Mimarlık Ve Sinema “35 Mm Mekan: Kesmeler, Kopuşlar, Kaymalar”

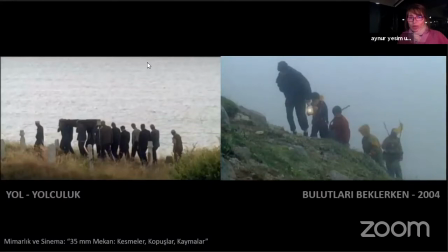114:10 Şimdi bakıyorken suyun ne kadar önemli olduğunu, yani su evet. olgusunun yolculukla başlayan,
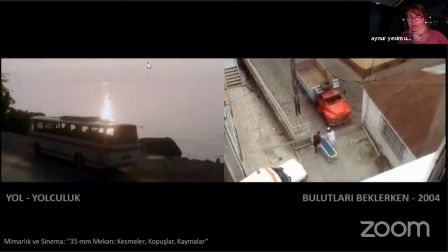114:16 ta o Berzan'ın kendi evini aslında yansımasını gördüğü, gün altında kaldığı köyün, yani bir suyun önünde yansımanın.
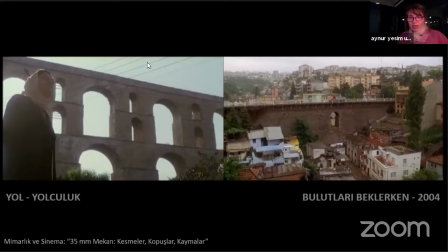114:27 Ama burada yani şeyleri de Selma'sını bir su, bir, yani denizin ark önüne
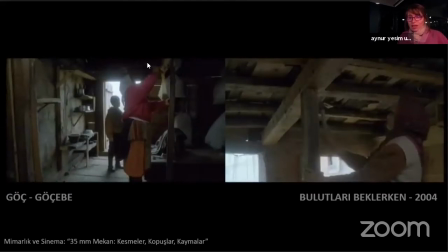114:36 ve sular da, yani sisler de benim için sudur aslında bir anlamda.
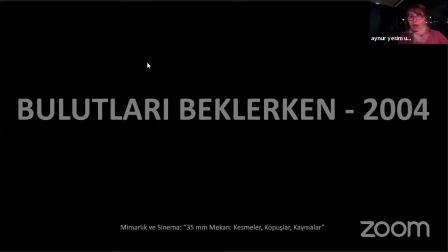114:41 Su, yaşam, ölüm demeydi. Tüm bu imgeler var yani sanırım. Ama temelinde hafıza ve yani hatıra ve
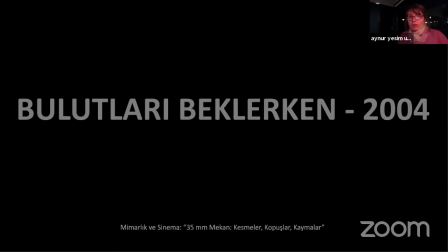114:58 kimlik meselesini biraz oradan bakarken büyük bir depresyon hikayesidir aslında bu.
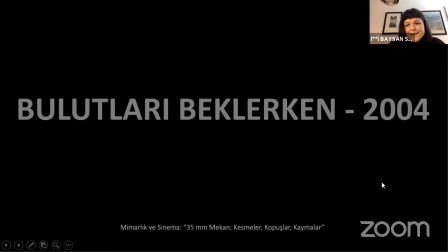115:06 Burada bir de kadraj içi düzenlemelerin de çok tanımlayıcı sanki.
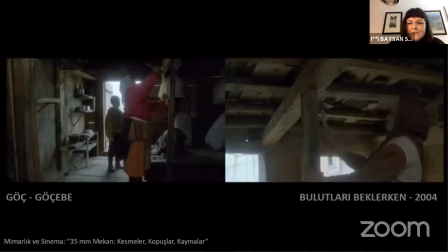115:13 Hani içeri dışarı ilişkisini vurgulayan şeyler, yani işte pencereler,
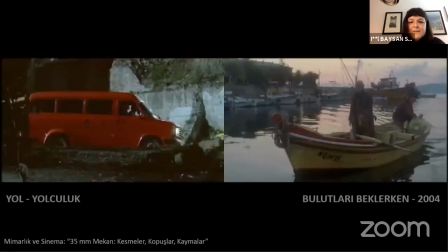115:19 kapılar, ağız da onların altını çizmiş hani burada görselleri oluştururken.
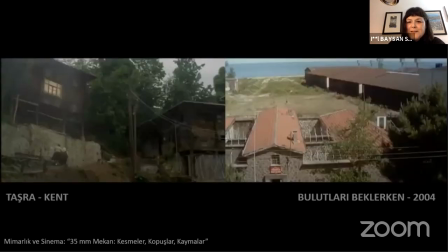115:26 Sanki böyle bir hani in space off space meselesi gibi,
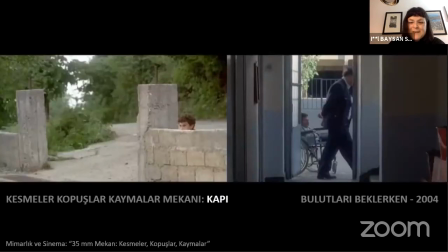115:30 hani içeri dışarı ilişkisinin kurulması gibi çok fazla çerçeveleme var değil mi?
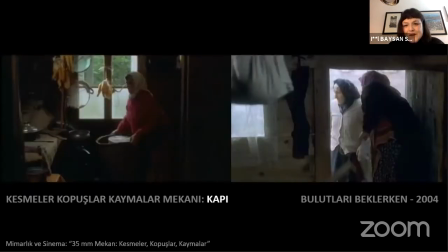115:36 Bu pencere, kapı, diğer filmlerinde de bu çok var ama sanki
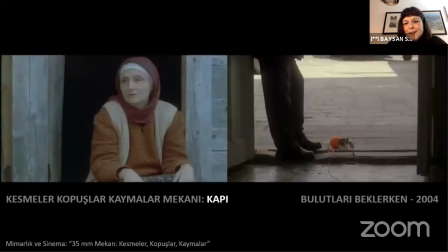115:41 burada özellikle o dışarıyla olan ilişki sanki bu çerçevelerden de birazcık,
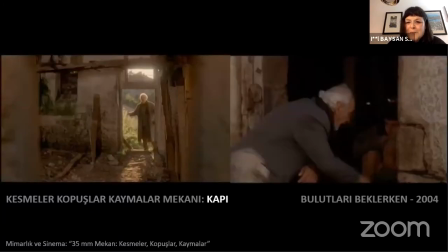115:48 çerçevelerin kompozisyonunu da belirlemiş gibi. Çok mu hiper yorum yapıyorum?
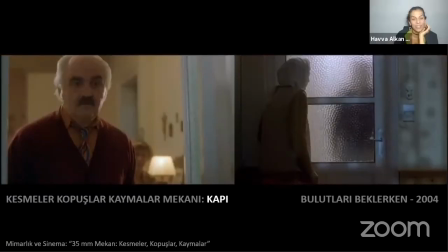115:55 Işıklar.
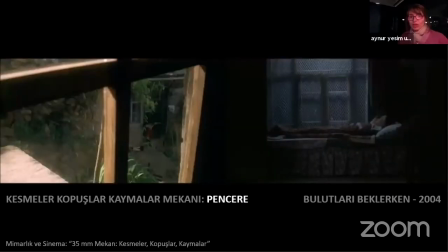115:55 Yani evet vardır bu da evet bir şeyin, çünkü yani bir yandan kendini kendi içine yavaş yavaş kilitlemeye,
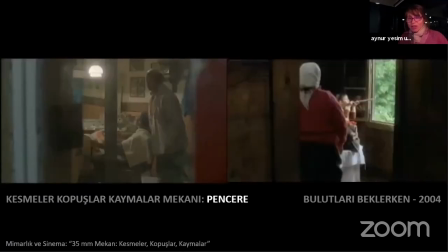116:04 kapatmaya başlayan bir hikaye kırımına bakıyoruz aslında.
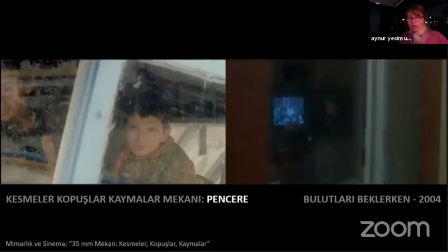116:08 Bir, kendi çerçevesini, kendi dünyasını oluşturmaya bakan bir kadına bakıyoruz.
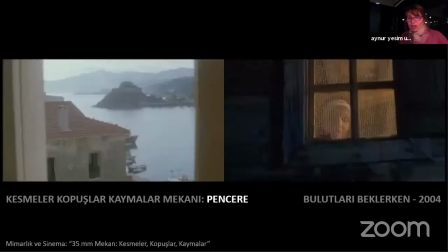116:13 Hı hı. Giderek dışarıdan kendini soyutlayan, uzaklaşan ama yeni bir,
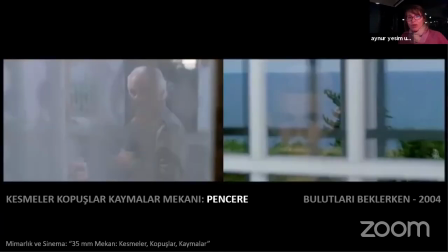116:20 yani yeni değil de aslında hep var olan yoluna gitmesi gerekiyor.
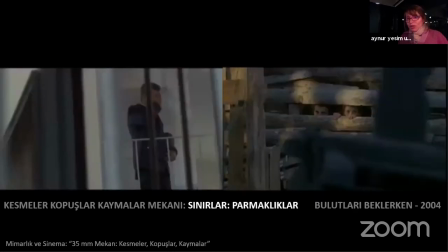116:27 Yani içini açması da gerekiyor bir yandan da. Ferahlaması da gerekiyor.
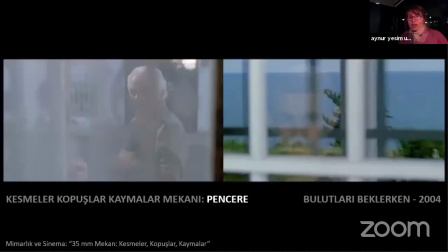116:33 Bunun içinde kilitlediği yerden, karanlıktan, o seslerden, hafızasındaki
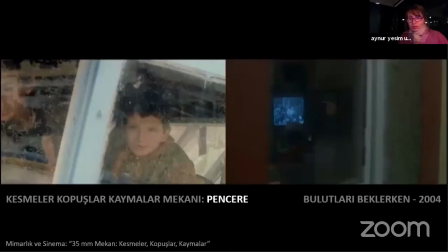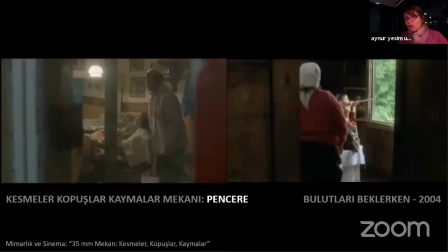116:46 yani Nikos'una ulaşabilmesi gerekiyor. Bilip var olup olmadığını bilmek.
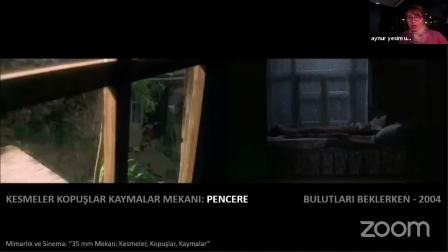116:52 Dolayısıyla hem önce içeri kapanıyor, sonra dışarı çıkıyor bir yandan.
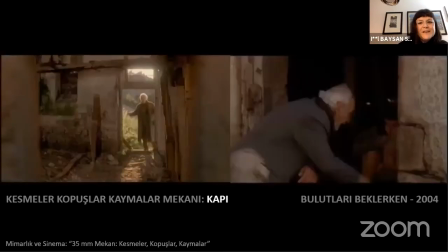116:58 Yani bir anlamda hatırlama yüzeyleri gibi aslında bunlar. Evet.
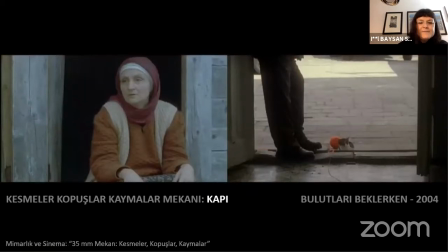117:04 Evet. Aslı'cığım devam edebiliriz. Edelim. Şeye geçeyim. Diğerine geçeyim o zaman hemen. Şunu kapatıp. Umarım sıkılmadı dinleyicilerimiz. Biz kendi aramızda bu sohbetimizi yapıyoruz.
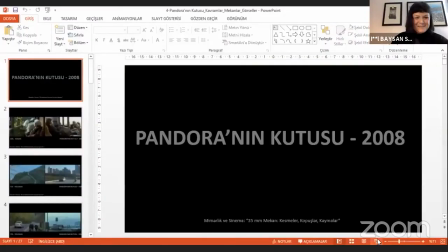117:27 Onların sıkıldılarsa gitmek gibi lüksleri var. Peki.
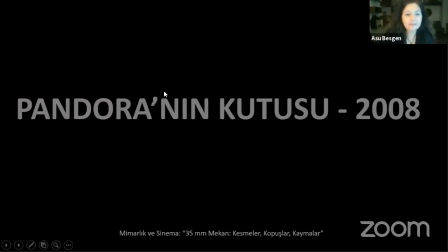117:34 Şimdi evet başlatalım bakalım. Pandora'nın kutusundayız. Yani burada da aslında filmin...
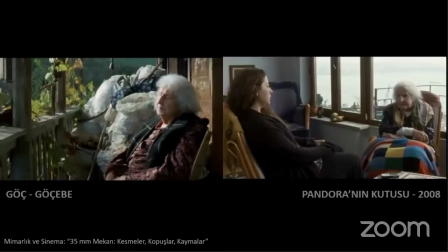117:47 yine kavramlarını ve mekansal bileşenlerini görüyorsunuz ama burada biraz daha ilk başta söylediğim bu mekansal geçişten bahsedeceğim. Çünkü film önce taşrada başlıyor,
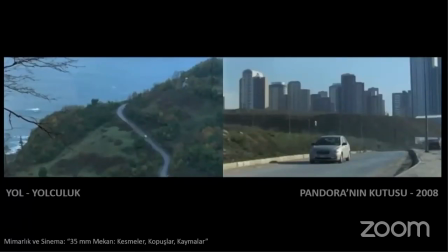118:03 sonra kentte devam ediyor, sonra tekrar taşrada son buluyor, bir akışı var.
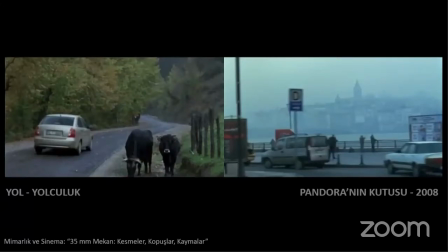118:10 Ve ana kahramanların karakterleri de mekanlarla tanımlanıyor.